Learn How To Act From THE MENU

I bet you never knew this about blinking, and I bet no acting class ever expressed this to you.
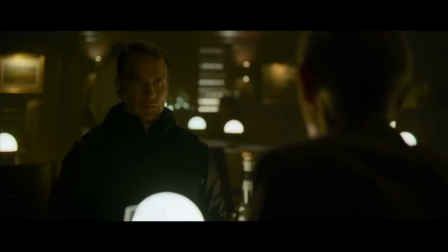[4:10]
Why you might ask? Which my response to this is, that's a good question. When it comes to art, we are told not to think about it too technically. You must just feel. Why can't we just have both? Who said that was wrong?
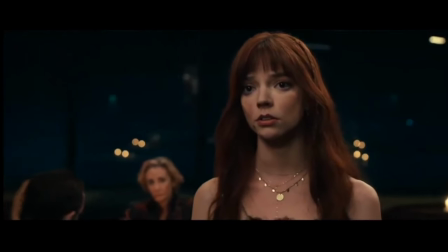[4:22]
Anyways, I'm on a tangent. Let's get back into this. These characters both hold power because their gazes are strong and locked onto one another.
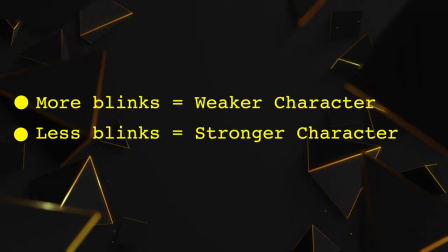[4:30]
The more your character blinks, the weaker they will appear. The less your character blinks, the stronger they will appear. Check out this clip from Oscar award-winning actor Michael Caine talking about blinking. And if I keep blinking, it weakens me. But if I'm talking to you, and I don't blink and I just keep going and I don't blink and I keep on going and I don't blink you start to listen to what I'm saying and it makes me a very strong person as opposed to someone who is sitting there going which is
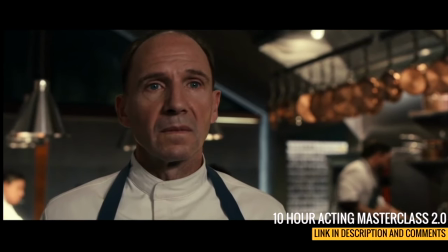[5:07]
someone who's completely flustered. Why does this happen and how will you still make a mistake when trying to follow this?
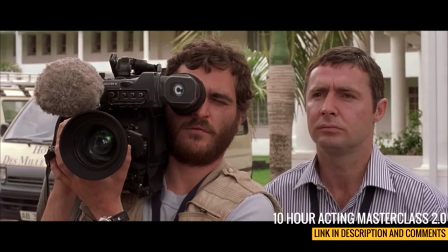[5:13]
First off you have to remember when filming a movie you are working in a finite amount of space.
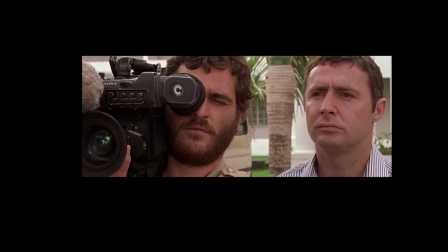[5:17]
You only see what's shown to you on that big rectangular movie screen.
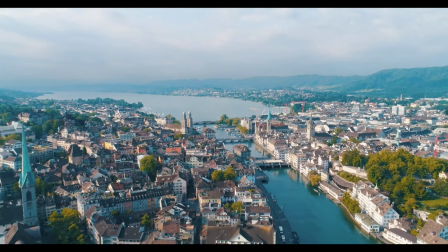[5:21]
Unlike when you are outside in the real world and you see everything, for movies you only see what the camera is pointing at.
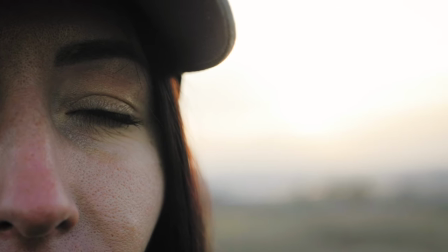[5:27]
Your eyes then become over-emphasized and any movement or over-blinking can become distracting.
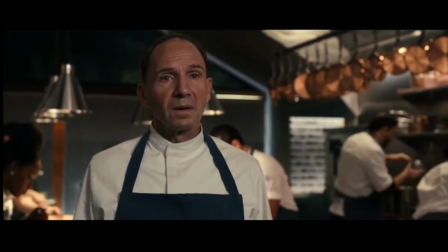[5:33]
Think about it this way. Since the dawn of time, the eyes have always been the gateway to the soul, but the camera amplifies their power.
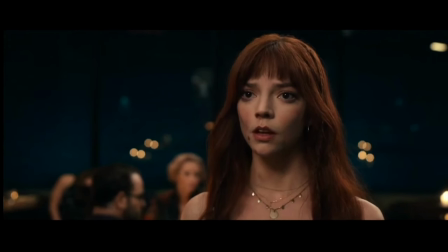[5:41]
Now, I'm going to give you another phrase which I'm asking you to please remember. It is a balancing act.
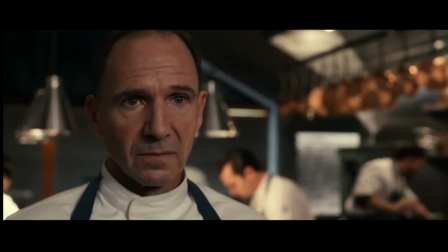[5:47]
This leads me on to the next point of how you will probably make a mistake when trying to follow this new understanding that you have.
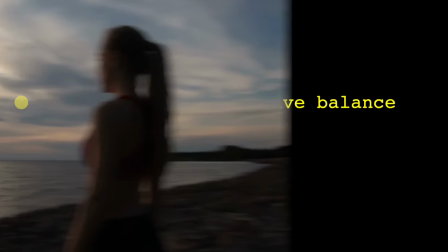[5:53]
You're not going to balance the idea. And don't worry, that's okay. Even the person who understands the concept of swimming will sink at first.
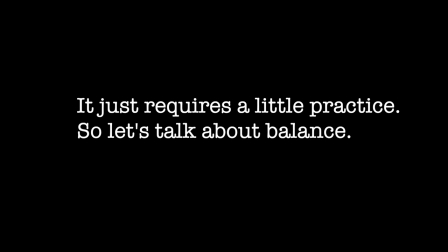[6:01]
It just requires a little practice. So, let's talk about balance. Am I stating that you should never blink.
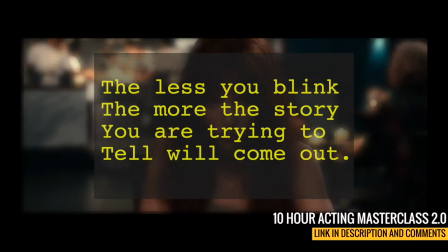[6:07]
No, it's okay to blink. You don't want to get too caught up in your head, but the less you blink, the more the story you are trying to tell will come out.
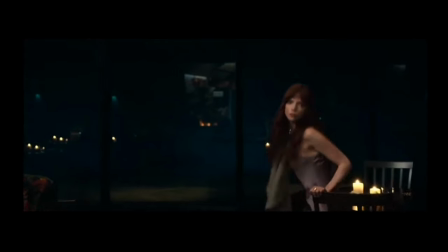[6:15]
I challenge you after this video to put on a movie and just watch the blinking. How often are you actually seeing actors blink on the screen?
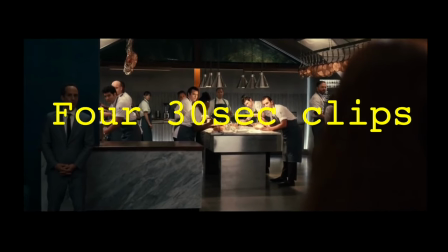[6:22]
I'll show four 30-second clips sped up for time's sake and I'll count how many blinks there are, just to help further solidify this point.
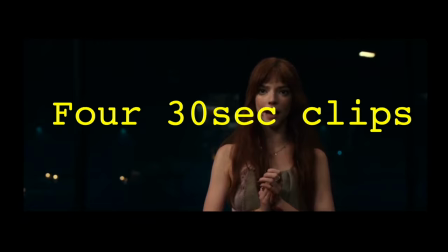[6:29]
But don't just take my word for it, go and do the research yourself.
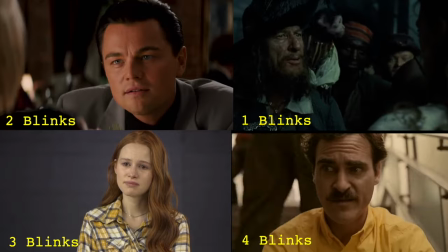[6:33]
Remember, just based on science, the average person in one minute blinks 14 to 17 times.
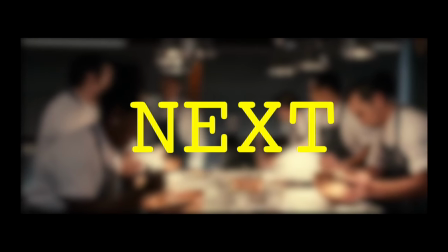[6:40]
But in movies, it's far less. Okay, let's get into the next part of our video. I'm going to ask you a very simple question.
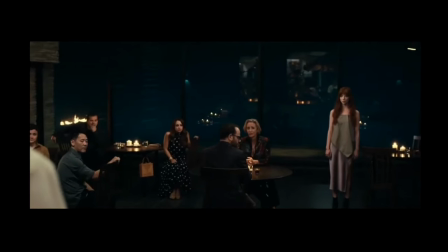[6:46]
How much are these actors moving on screen? Is it a lot or a little? Well, let's take a look at it.
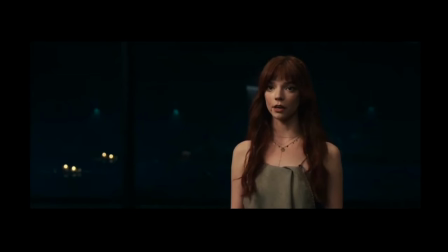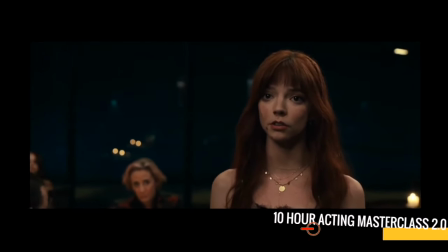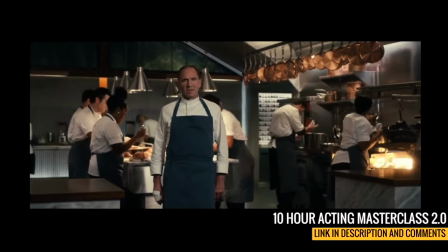[7:12]
Even if we speed up the clip and watch a longer portion, the movements stay relatively the same. Why is this?
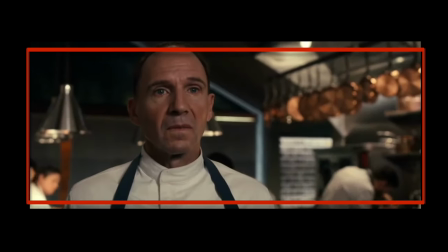[7:17]
We first must remember that the camera picks us up in a frame. It's It's not like real life when you can stand in a restaurant and you see almost everything.
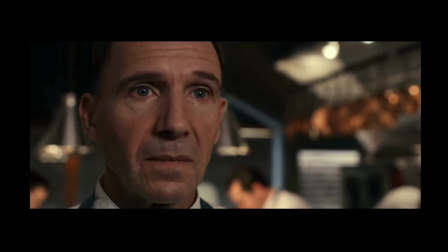[7:25]
The camera is specific. Now why is there not too much movement here? Why are the actors not throwing their arms about or gesturing to the food?
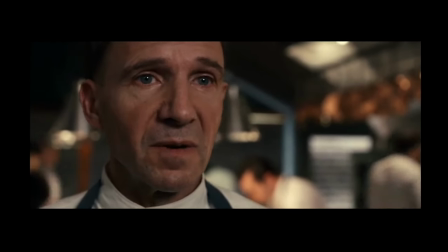[7:33]
It might be a natural act, but they avoid it. Why? Well, this all has to do with framing.
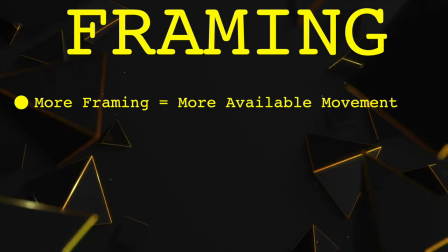[7:39]
You see, the more frame you have, the more you can move. The less frame you have, the less you should move.
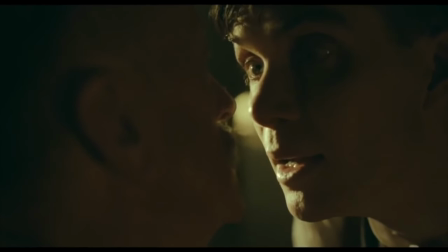[7:45]
Pretty simple, right? Actors are very much so aware of the framing that they're in and they know which shots matter.
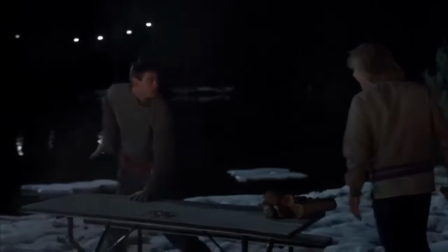[7:50]
Take a look at this scene, where more of the actor's body is visible, like I said, more framing, and see how much more liberty the actor has to move.